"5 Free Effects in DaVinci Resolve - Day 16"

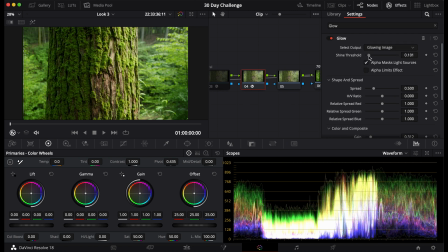So it's kind of like a mix of two different things. I like to use it like this too, where like the spread is all the way down because it kind of gives it like that sharp, edgy Transformers look. But you can also bring it up to create like a soft, subtle look and create it to make it look more film-like.
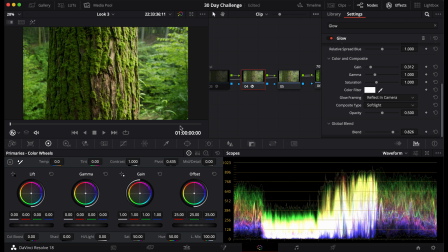Like if you look at some film photos, it kind of looks like that, where it's like soft and it kind of bleeds in, and it bleeds all over the image together. Anyway, I'll name this glow, turn that off, and I'll move on to the last one. The last one, I just recently found this, but it is called the radial blur,
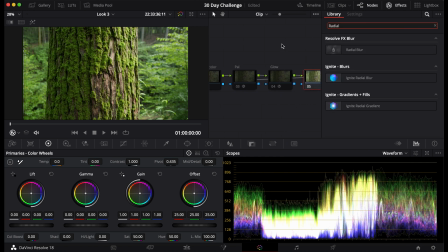and it is amazing because for me at least, when I like dreamy images,
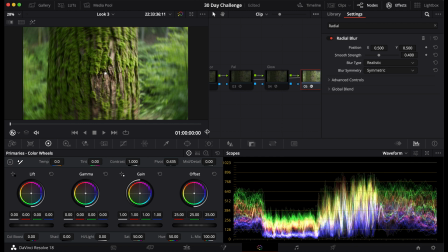I like kind of swirly bokeh, and if your lenses don't have that in camera, this is like a great way to get it out of camera. I mean, it doesn't look as good as if you did it in camera, but it still gives it a great look. I would put that 0.3 to give it more subtlety, and that's realistic.
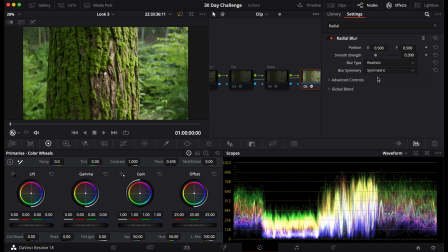You can make it stylized, but the realistic looks, as you would expect, more realistic. But 0.35, and you can see it just creates this nice bokeh that you wouldn't get if you were trying to just blur the sides of the images. This is a really good way to make swirly bokeh.
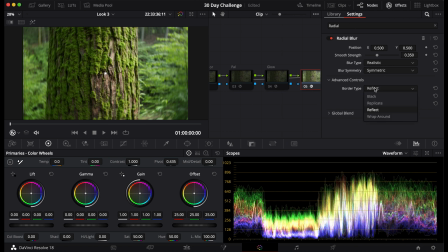Again, like the Gaussian, you get replicate, get reflect, get warp around, which kind of lightens these because they're different. Anyway, those are the five effects that I use. Have fun.